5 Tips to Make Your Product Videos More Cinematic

Today, I'm gonna teach you five tips to make your product commercials more cinematic. Trick one, use string for movement.
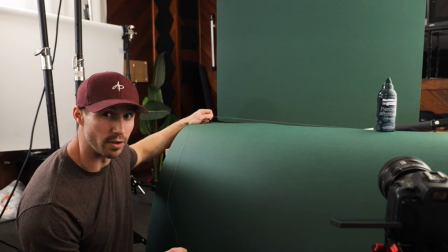By attaching fishing line to your products, you can create energetic movements for your videos. For this shot, I wanted to create a unique, powerful movement.
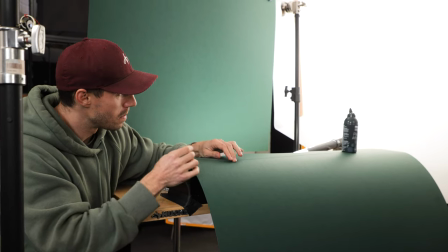I wanted to have the product slide in and spin instead of just slide.
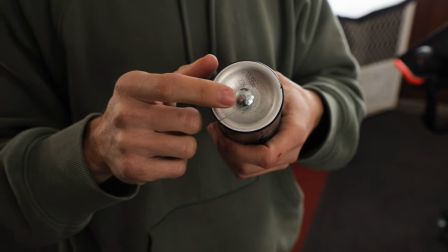The way I did that is I drilled a hole in the bottom of the product and then attached a bolt to the bottom of the product.
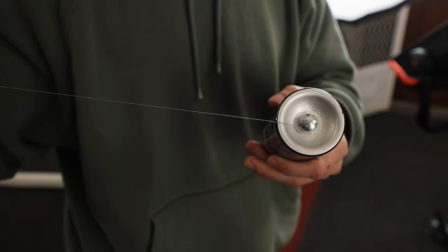From there, I would wrap the string and then I'd pull like a yo-yo. and what would happen is the product would slide out of frame and spin at the same time.
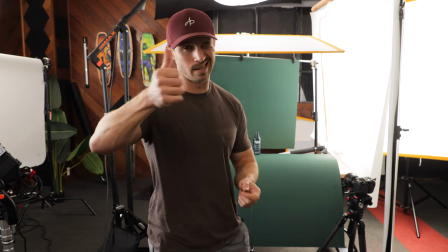In post, all you have to do is reverse the shot and you get something like this. Trick two, use a stick.
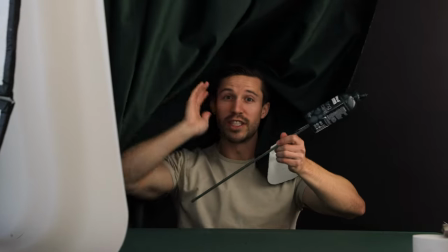By using a stick and attaching it to your product, you can create vertical movement, which is opposite of how we are using the string to create horizontal movement.
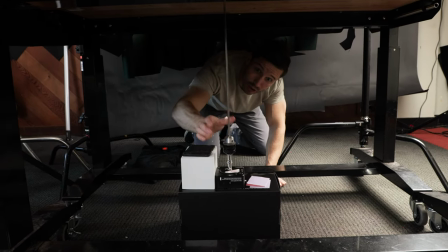Drilling a hole into our base allows us to control the stick and our product from down here.
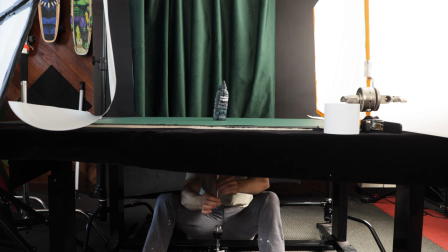What I do with that is create a puppet movement like this so that our product spins lands like a superhero you can do it by hand
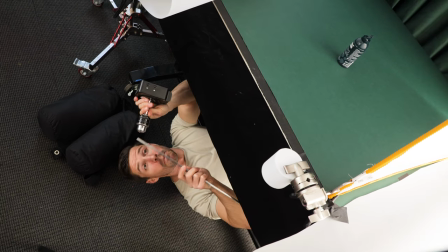or get a little bit more complex like us where we attached a head to a drill bit and then slide this in so we could time exactly
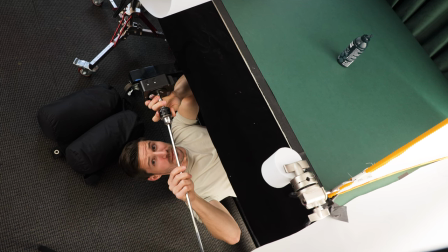how we wanted to spin our shot
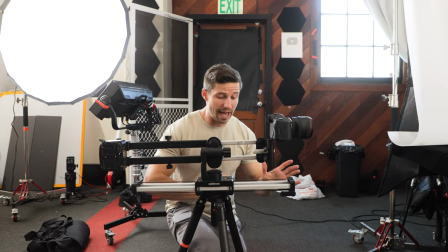for the camera what i'm doing is we've actually attached the slider to our jib
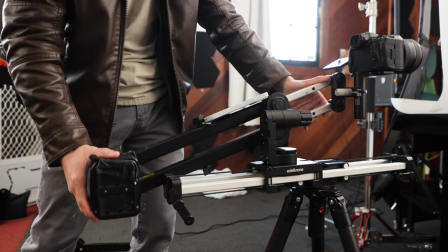and the reason for this is so we can do up and down and pull away from our product now you don't have to do it this complicated you can shoot it in
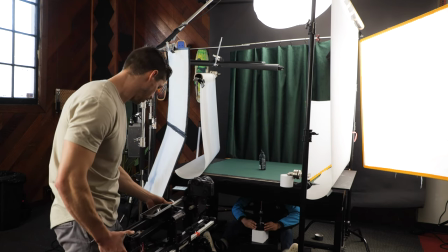4k and just move back and forth and up and down in post with a little bit
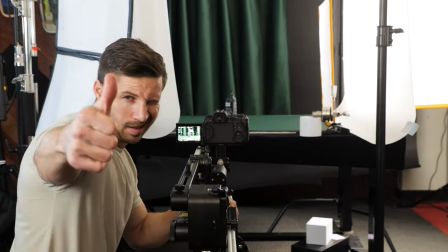of timing you can get a shot like this trick
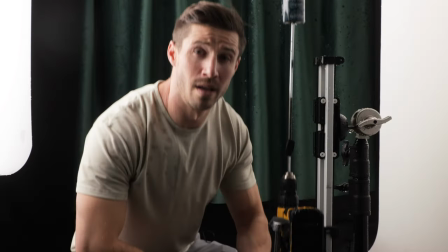three use water water is a great way to bring energy to
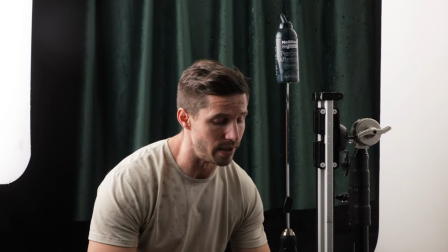your shot and there's so many ways to use it for this shot we're using a
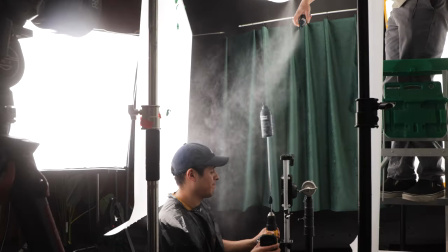drill and a slider to pop up our product like this and that's gonna create the motion that we've already showed you before but now with the water we can get an awesome shot for the water shots i'm utilizing a slow-mo camera well it's not actually slow-mo but this is an ursa g2 and i'm shooting that 300 frames 1080p crop sensor and i'm using the genosis 32 millimeter lens
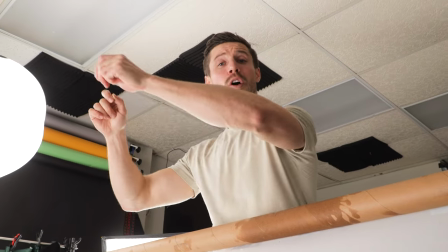which is a macro super prime for this shot from here i am holding a balloon and using a razor blade to pop it which drops the water.
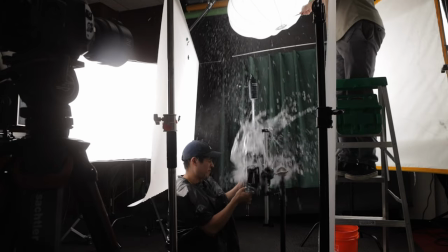At the same time, I have Alex pushing up with the slider. Make sure you have a good friend that doesn't mind getting away.
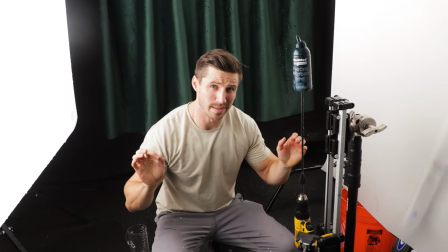And in the end, you can get some shots that look like this.
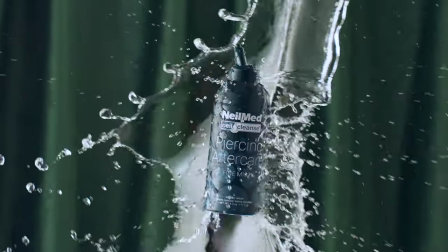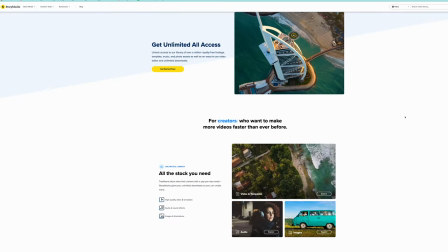This tutorial is brought to you by Storyblocks. Storyblocks is my go-to for amazing content, templates, images, and even stock footage. You can access over a million royalty-free files for your next project.
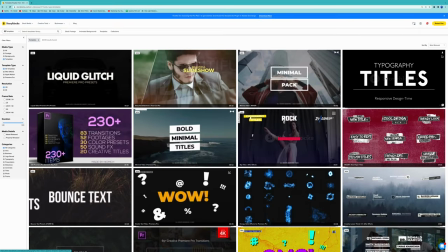Storyblocks not only makes my projects easier, but it allows me to up-level my videos by adding in high quality content that I don't have the time or access to capture myself.
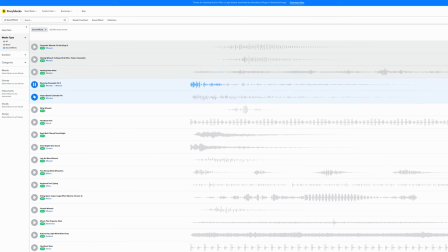Are you looking for amazing sound effects for your next video? Storyblocks has you covered. Do you need a drone shot of the woods?
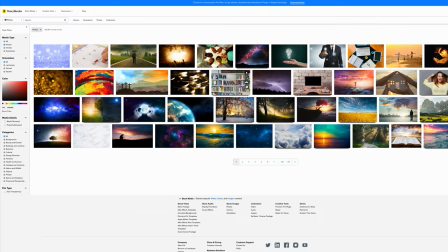You can get it on Storyblocks. Do you want to find a beautiful image to make your website pop? Then look no further. Storyblocks is an extremely powerful website because it gives us content creators access to so many different files and top quality content. Whether you're a content creator, filmmaker, website designer, or any kind of creative space, Storyblocks is perfect for you. So go check out Storyblocks and visit the link below in the description, storyblocks.com slash austinpaul. Trick three, use your slider and product spinner, and I'll show you how.
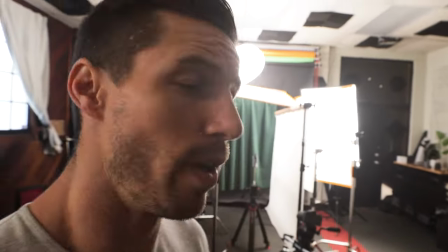So what we're going to do is we're going to put our slider over here and set up our product standing tall using a stick.
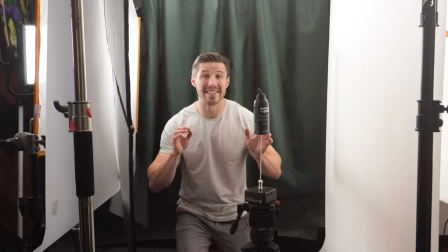This is one of my favorite ways to get energy in a shot.
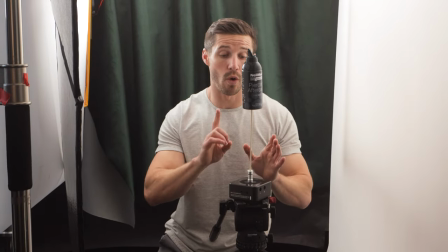We've drilled a hole into our product yet again, and we're using a barbecue skewer to hold the product up and then connecting it to our head one for it to spin.
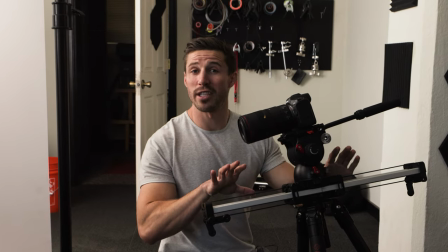But that's not all to give this shot a lot of energy. Next, we have our camera on our slider, but I don't have the slider stationary.